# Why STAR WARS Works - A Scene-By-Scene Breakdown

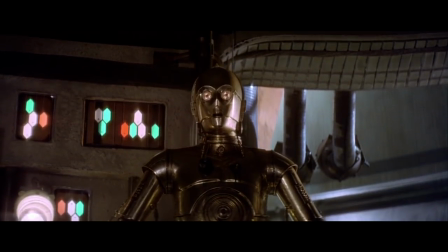989s
Okay, so we start the next scene with Luke, and he's still being the kid's surrogate,
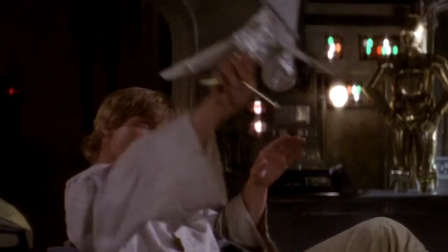993s
because we are literally watching a high schooler play with a model fighter as if he's a toddler?
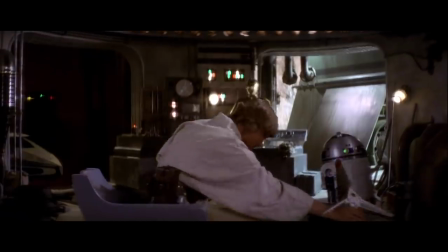999s
But it's not just the kid-like enthusiasm. It's the fact that he feels stuck on his farm.
Oh, Biggs is right.
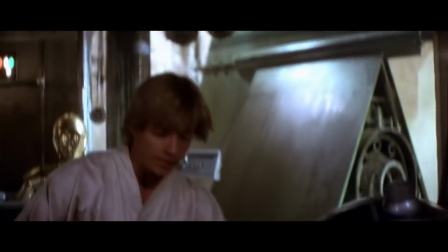1004s I'm never gonna get out of here.
Again, we feel for his situation. He's impatient, yearning for so much more.
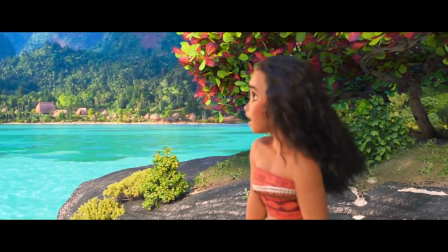1010s
Like the young kid who wants to leave his small town and go somewhere else. But it's all so far away from this cruddy place.
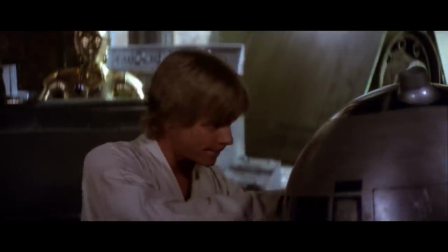1017s Well, if there's a bright center to the universe, you're on the planet that it's farthest from.
But then, the tenor of the scene turns to a little bit of hope.
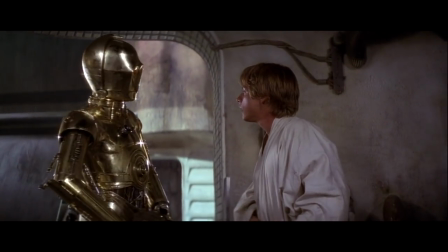1025s
Luke learns that these two droids were part of the Rebellion, and he even stumbles into the main part of the MacGuffin when R2 plays a bit of the message.
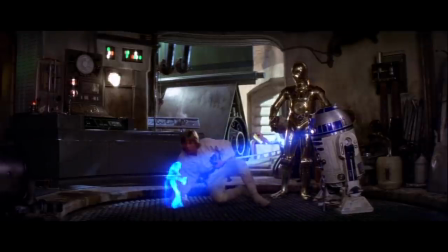1033s Help me, Obi-Wan Kenobi. You're my only hope. What's this?
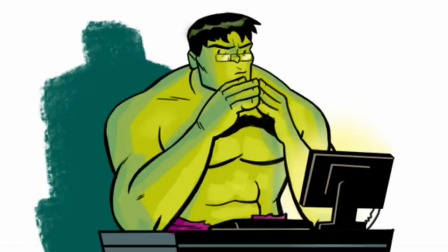1037s
Okay, now this is where the story also has to get a little plotty. maybe needlessly so, but it still works.
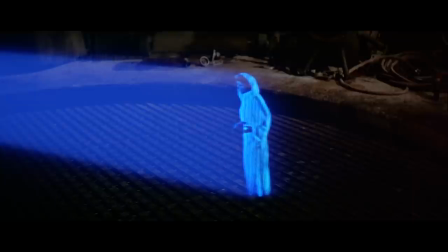1043s
First, it's because R2 is not playing the entire message. This is largely because the audience doesn't need to know all that information right now, and neither does Luke to be honest.
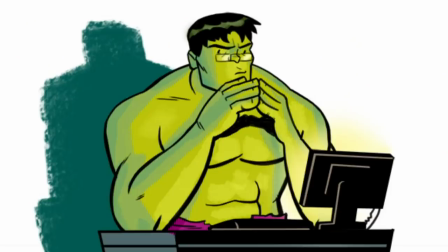1052s
But they least ingrain his wanting to hear more, which is a curiosity that will hopefully sustain the audience for, oh, another 15 minutes or so.
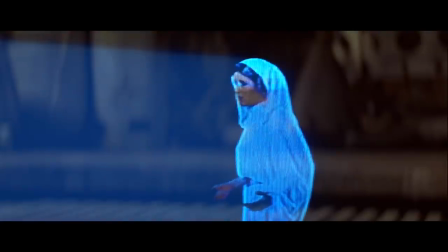1059s
The only important part of the message is how it's meant for Obi-Wan Kenobi, who might be related to someone Luke actually knows.
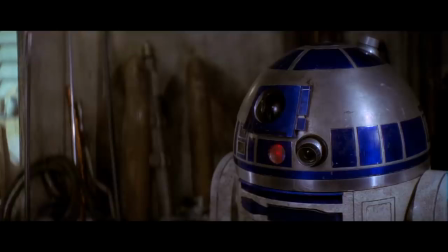1068s
It's enough of a lead for them to go on. This is where R2's cleverness comes into play.
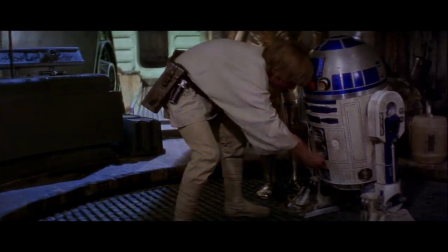1072s
He convinces Luke to remove the restraining bolt just before dinner, and now he could theoretically get away.
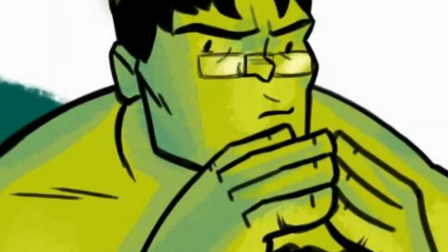1078s
Everything we've just seen is so quick and complex, but it's all important table setting for what comes later.
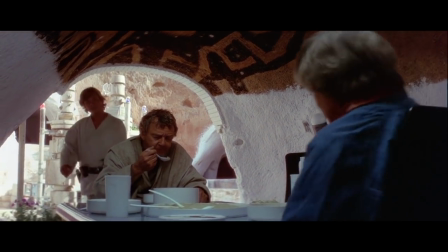1085s
But now, we have a quieter scene of character work. But notice it's still grounded in argumentation and characters trying to convince each other.
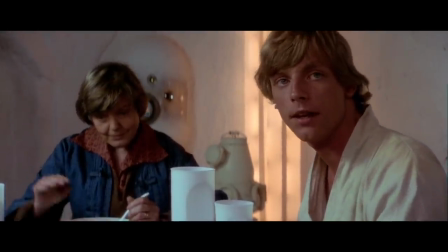1092s
Luke wants to leave the farm this year, but Owen wants to keep him there for practical needs.
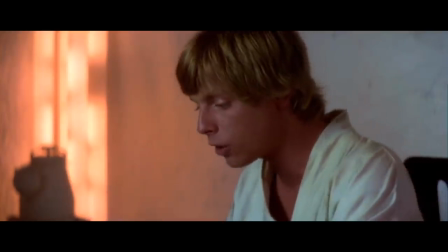1097s
They also talk about Ben Kenobi, and there's so many things going on here.
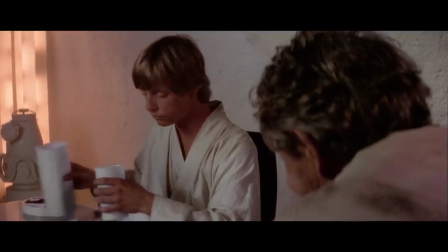1103s
Knowing looks, illusions that set up a sense of history.
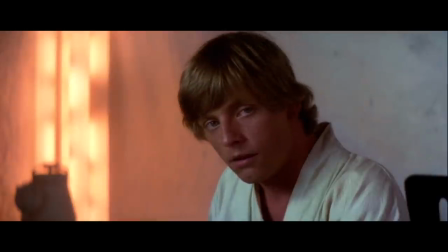1107s
They set up the belief that Ben is just some crazy old man, but they also set up a sense of yearning to know more about Luke's father.
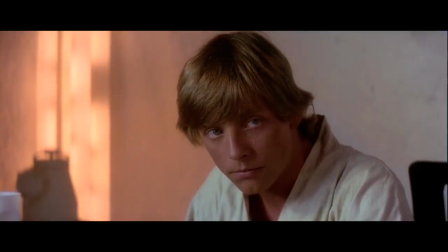1115s
The scene ends with Luke wanting to go off to the Academy, but instead, his uncle just gives him another chore.
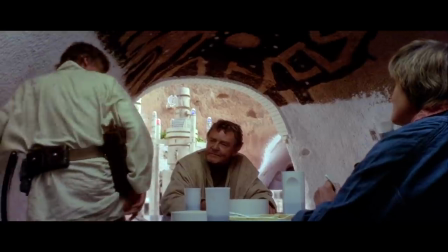1121s
It's another moment of impasse. All Luke can do is storm off. But the following four-line scene is so important, too.
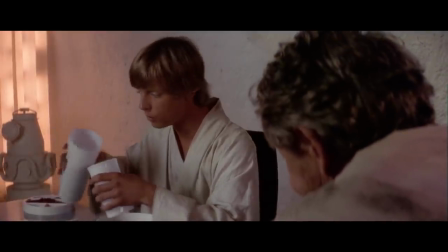1130s
Owen and Brew have just had a moment to show they're not monsters in the slightest, but humans who actually care about Luke.
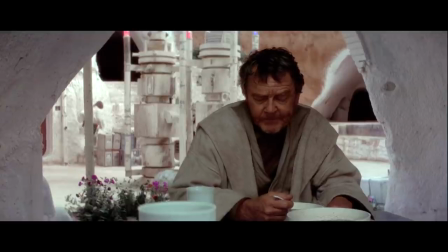1137s
Brew muses that he's stuck, that most of his friends are gone. Owen listens and even promises to make it better just later on.
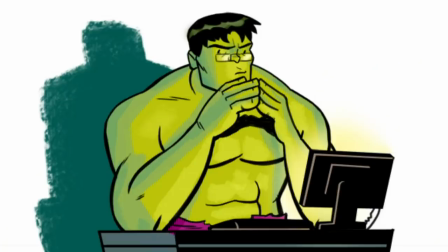1146s
With all those emotions and feelings lingering within us, we then transition and get one of the most iconic moments in cinema history.
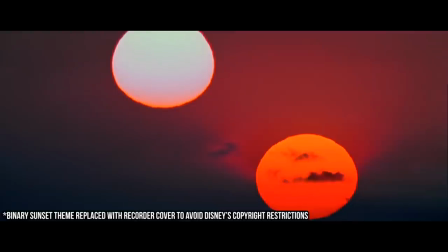1158s
The twin sunshot, complete with the perfect music cue.
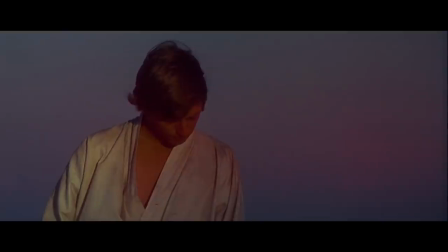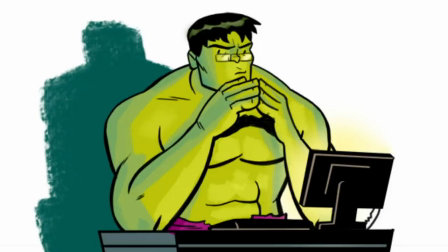1173s
This is the real power of cinema, because there's no words that I can offer that would be so achingly beautiful.
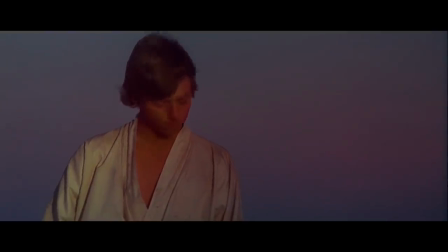1180s
We just have the music and the emotion and the performance. But there's a reason this is so iconic beyond the beauty of its execution.
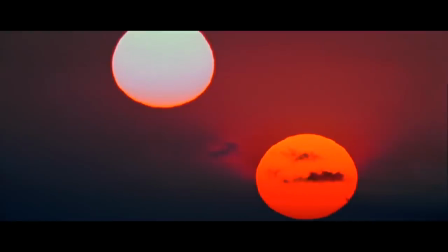1189s
This moment works because of the scene prior.
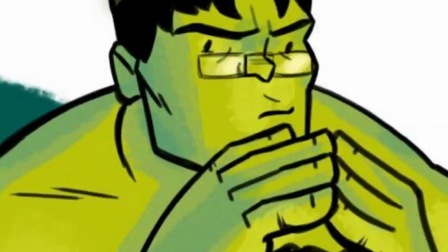1192s
The scene where we just got all the information we need to understand this character's interiority,
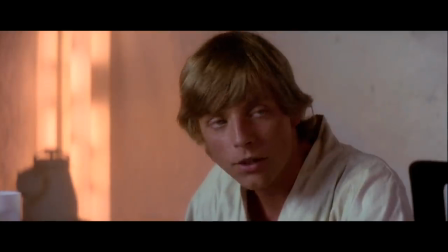1198s
that is, the emotional and psychological space of where they are at the moment. Luke, he's a young boy who looks off to the horizon and a world beyond.
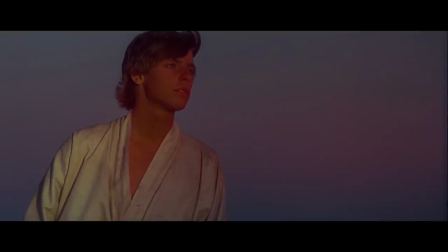1207s
No, he's not a farmer. He wants so much more. But for now, he has to hang his head.
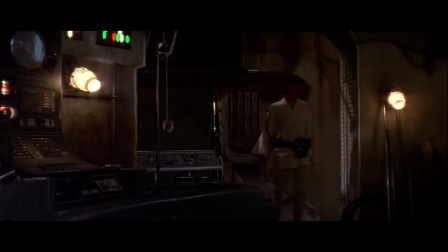1214s
The stars will have to wait. But for an immediate change of emotion, Luke returns to the garage and learns that everything has gone wrong.
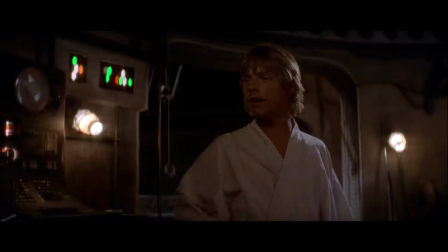1222s
R2 went off by himself. Luke argues and frets with Threepio.
It wasn't my fault, sir. Please don't deactivate me.
Again, all the scenes are about conflict. They search the horizon, but it's too dangerous to go at night.
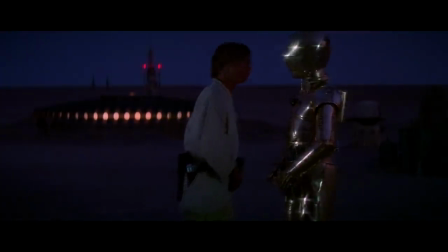1234s
They'll have to wait till morning, and we worry deeply.